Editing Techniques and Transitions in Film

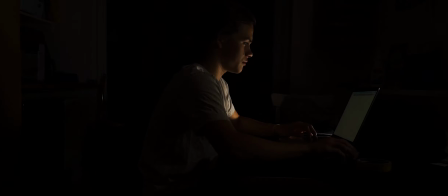0:00 What is editing in film? Editing in film is the art and craft of cutting and assembling a finished film.
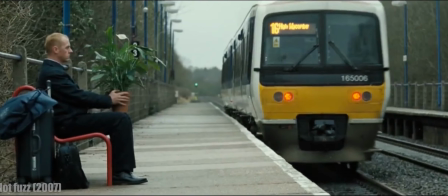0:05 It is the long process of putting together a movie using different techniques and transitions, all done by an editor. In this video, we're going to be discussing 14 different editing techniques and video transitions used in film. The cut. The cut, also known as the hard cut, is the most common editing technique used in film.
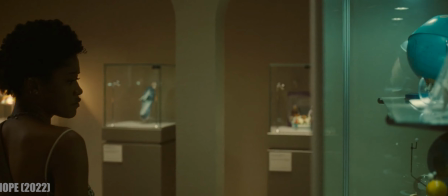0:26 A cut is quite simply cutting from one shot to another, or from one scene to another.
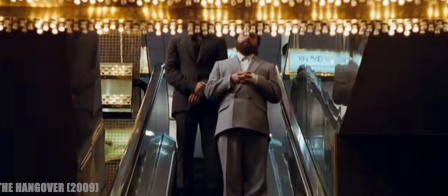0:32 A cut is a great way to have a sudden and abrupt transition between two scenes. However, a cut can become confusing to an audience if done poorly.
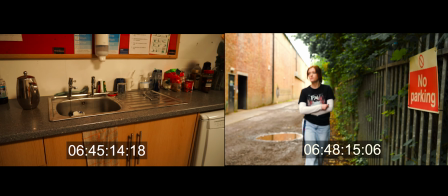0:40 For example, cutting between two scenes that have no relation to each other can disorient viewers and can feel as if information is missing from the scene.
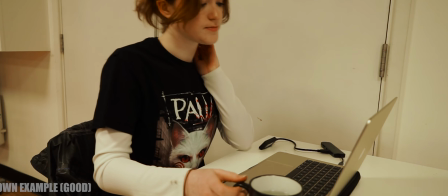0:49 But if you manage to do it right, you can help the story move forward and give the audience a new perspective.
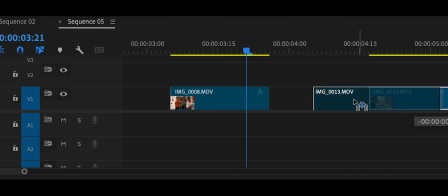0:56 Cutting on action. Cutting on action is when you cut between shots in a scene based off the action in the frame.
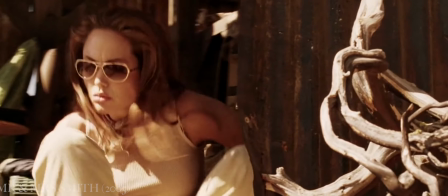1:02 This type of transition can help the movement in a scene flow smoothly and help give weight to any action on screen.
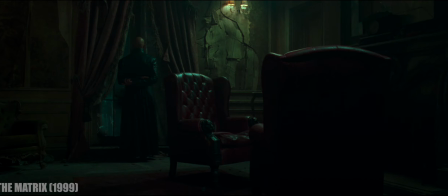1:11 It's most commonly found in action sequences, but can be used for simple motion like turning or passing someone an item.
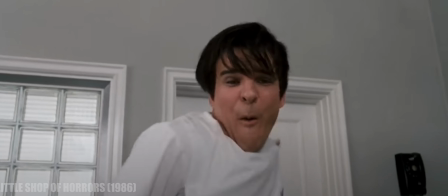1:19 The match cut. A match cut is when you cut between two shots that have similar action or are similar in their composition.
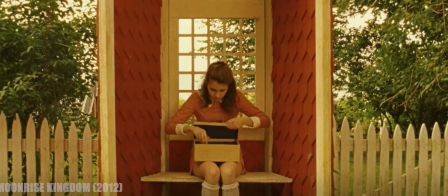1:26 They can even have similar sounding audio.
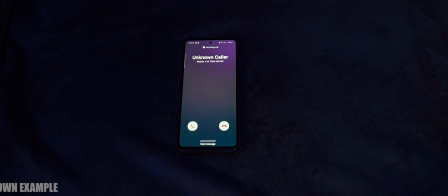1:32 The point is that the shots match each other. Match cuts are a great way to show connection or contrast between two scenes,
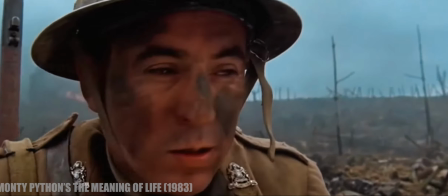1:39 and can feel as if there is a logical or thematic connection between the shots, even if they aren't related at all.
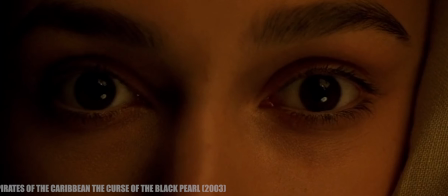1:45 They are great ways to show a passage of time, whether that's small or large, a change in location,
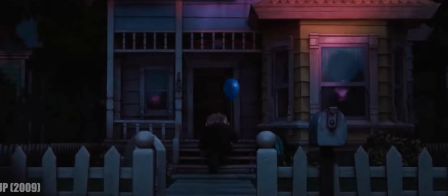1:51 or a change in a character's development, and overall are seen to be some of the greatest and most recognizable moments in cinema.
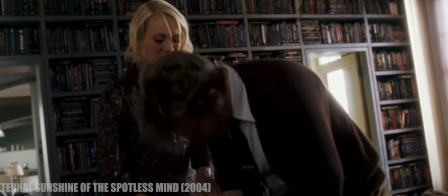1:59 The jump cut. The jump cut, not to be confused with a montage,
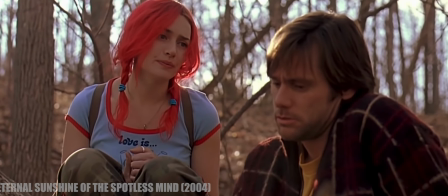2:03 is when you cut between multiple different shots that are all similar in composition, or one shot with the middle of the clip removed.
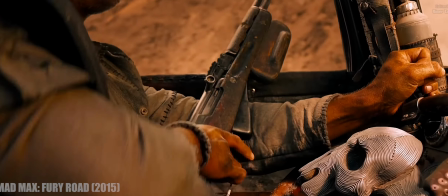2:10 Using a jump cut is a great way to give energy to any fast-paced moment, or to give comedic effect.
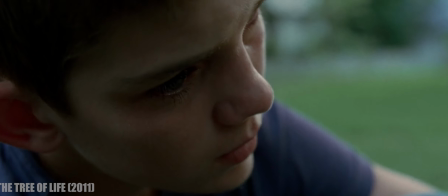2:17 On the contrary, it can also be used to give a euphoric,
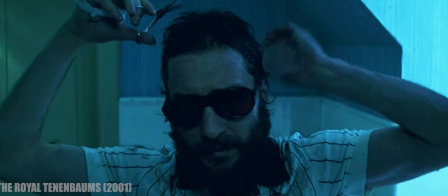2:20 dreamlike feeling to your scene, or to exaggerate drama and get into a character's head.
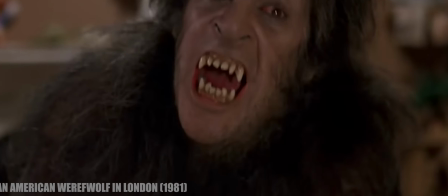2:28 The cutaway. A cutaway is when the camera cuts away from the main action.
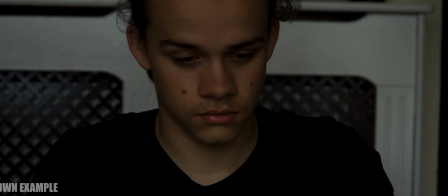2:33 It's usually done with an insert shot or a POV shot pointing in the opposite direction as the previous shot.
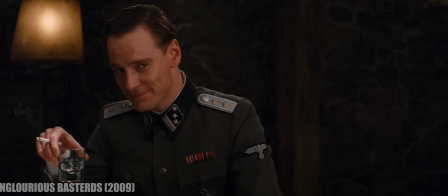2:41 They are used to give extra information to a scene or to keep up with continuity,
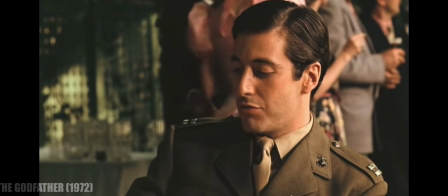2:45 but overall are a great way to show important elements of the story without having to tell the audience through exposition.
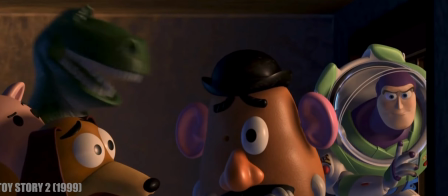2:52 The smash cut. A smash cut is when you abruptly cut from one shot to another.
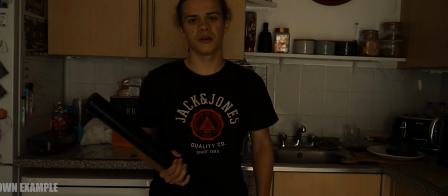2:58 This can be done by going from a relatively calm shot to a violent or unexpected shot without any warning.
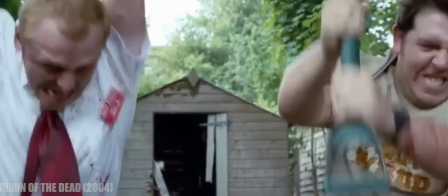3:04 It can also be done the other way round, with having a violent scene suddenly cutting to a calm scene halfway through the shot.
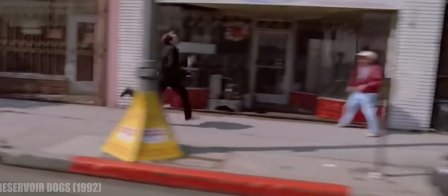3:11 They are used to highlight a dramatic contrast between scenes, but are often used for comedic effect and give the audience a startle.
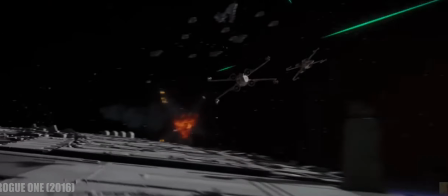3:20 Crosscuts. Cross-cutting is when you switch back and forth between two scenes to show that they are happening at the same time.
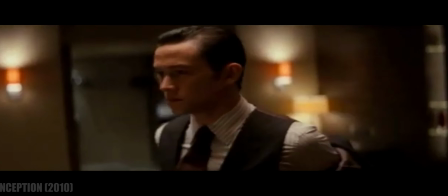3:27 It usually follows the action and is a great way to heighten the suspense and tension in the scene, as well as raising the stakes for the audience without the characters knowing.
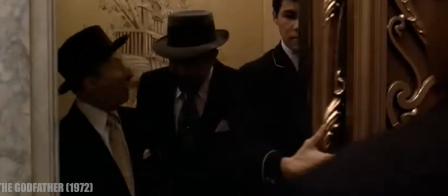3:36 However, a crosscut is often confused with parallel editing. This is pretty much the same idea, however used differently.
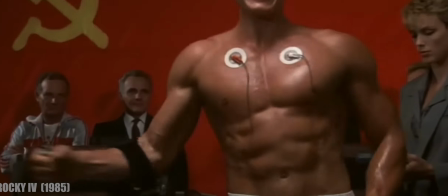3:43 You're still cutting between two different scenes, however the scenes are used to create a contrast from one another.
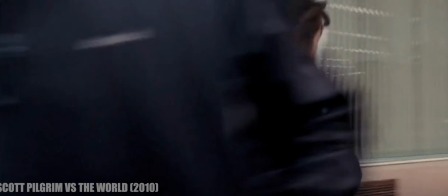3:50 Wipe transitions. A wipe transition is a transition technique where one shot replaces another by wiping or moving over the previous shot.
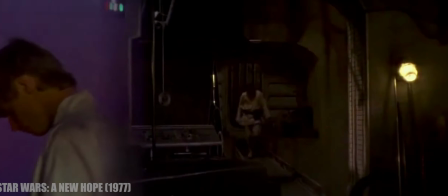3:58 They can be done from any direction, or they could be done in shapes like a clock or an iris.